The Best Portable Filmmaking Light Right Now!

What is the best portable light? Hello everybody, my name is Marco Bonioli, I'm a cinematographer, and today we're looking at a music video from Rosalia. You have many times a situation where you're in some location, the actor is moving, and you think about, what light should I use to light her? This cinematography breakdown, I'm going to show you the music video and a few techniques how you can use moving lights and what are the best options.
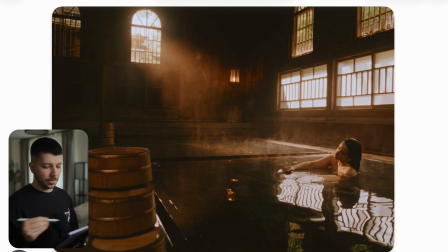This is the first shot we're looking at, and we're in this Japanese onsen location, pretty warm feeling, nice reflections, water, overall golden mood. How do we achieve a look like this? First things, the aspect ratio.
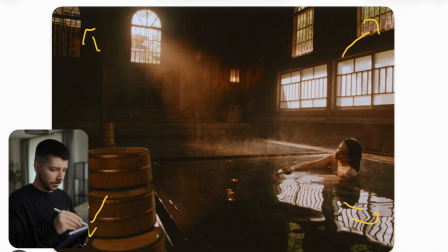The open gate aspect ratio, which is most of the time 3:2, is very common now. On cameras like a Venice or an Alexa LF, you can shoot this open gate mode.
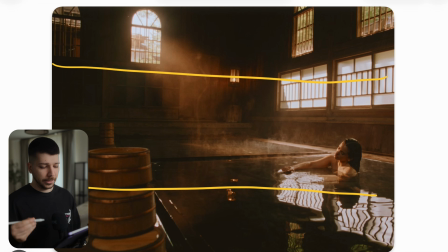Normally you would record in this aspect ratio to later reframe your shot. Then you can choose your 2:9 aspect ratio, your 60:9, or even you have more space if you want to use a 9:16 aspect ratio later on. So very versatile recording format.
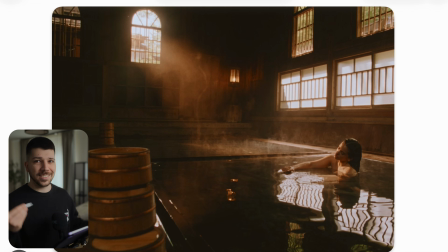But nowadays, this aspect ratio from 2:3 is a nice in-between between 16:9 and 9:16. It works both ways on social media and for Reels, TikTok, and also for YouTube TV.
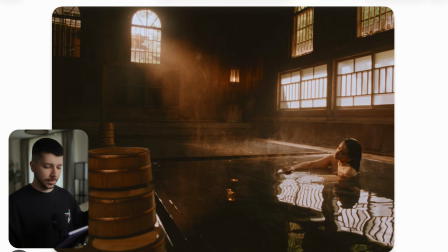Just nice to look at, gives a little more space on the left and right side so that we don't have to shoot 9:16 all the time. So how do we light a scene like this? First is where I put my camera. You always have to look, what is the goal?
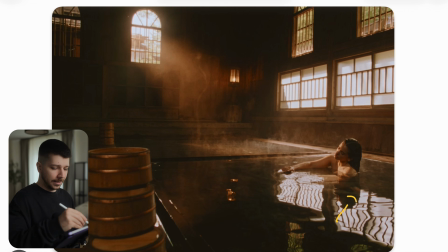They wanted her in this onsen and then a nice light, holy light shining on her. So when I'm on a location like that, I search for what is the way for the best possible key light, where can I control the light the best, where can I remove the light the best.
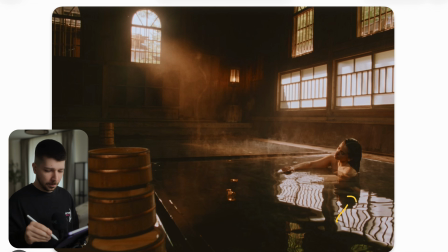So here I would say they choose this side of the room because on this side are no windows. Because when you want to create this contrasty look, we have to look for that the light is not just bouncing back into her face. We want this hard light so that we get this nice half-lit look.
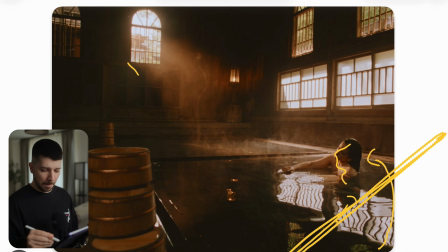So when there would be lights, black everything out on the other side. So first thing. Then all of these Japanese doors and windows most of the time have something like a diffusion already.
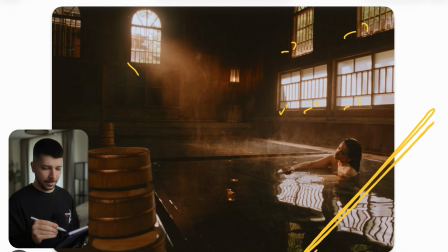But if you look closely, there is no diffusion, there's no diffusion. That means here shouldn't be also no diffusion, or could be. But what they probably done is just when you don't have the options for a natural diffusion,
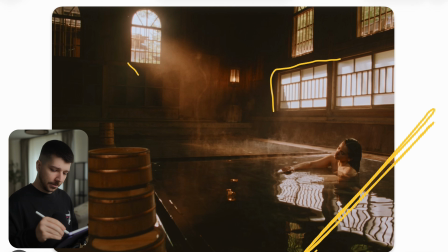which is very rarely the case, you would put butterflies into the background and then put a light on the ground, a strong one, 2400B on an Aputure or higher, with a Fresnel, and bounce the light into the room so that you get a nice soft ambience.
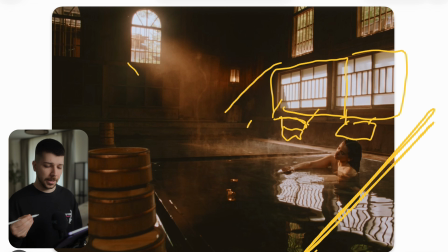Try to not blow the highlights out so that you still get your dynamic range, but in this case they probably didn't done it like that. That would be something I would do, because if you look closely to this light that's hitting the wall, is very hard. It's probably also from this light coming here.
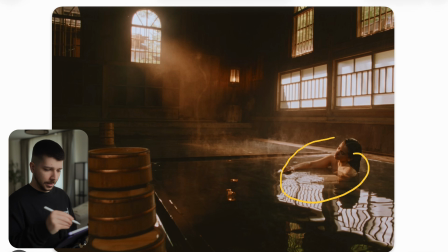So after you've done this most of the time, put your actor in and now place your hard light and make it warm. For a scene like this, you don't need a lot of diffusion, maybe just a quarter frost in front of the light so that's not just pure strange,
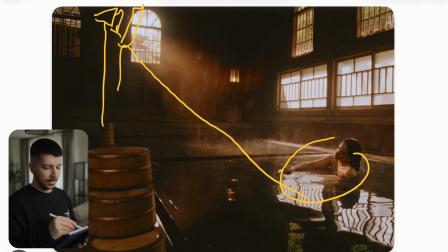and then blast it into the scene and then haze the background. What I mean with haze the background, you only want to see this light and fill in the room a little bit with atmosphere. You don't want your whole image to be washed out. That's the reason you have to be more careful with your haze,
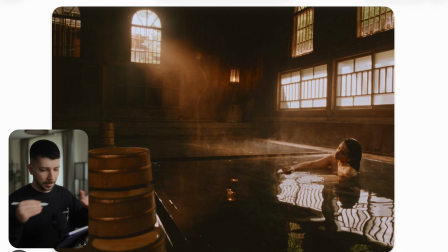because sometimes people just try to do an ambient overall same haze level and then your footage starts to look muddy. You see every single light source is often a problem.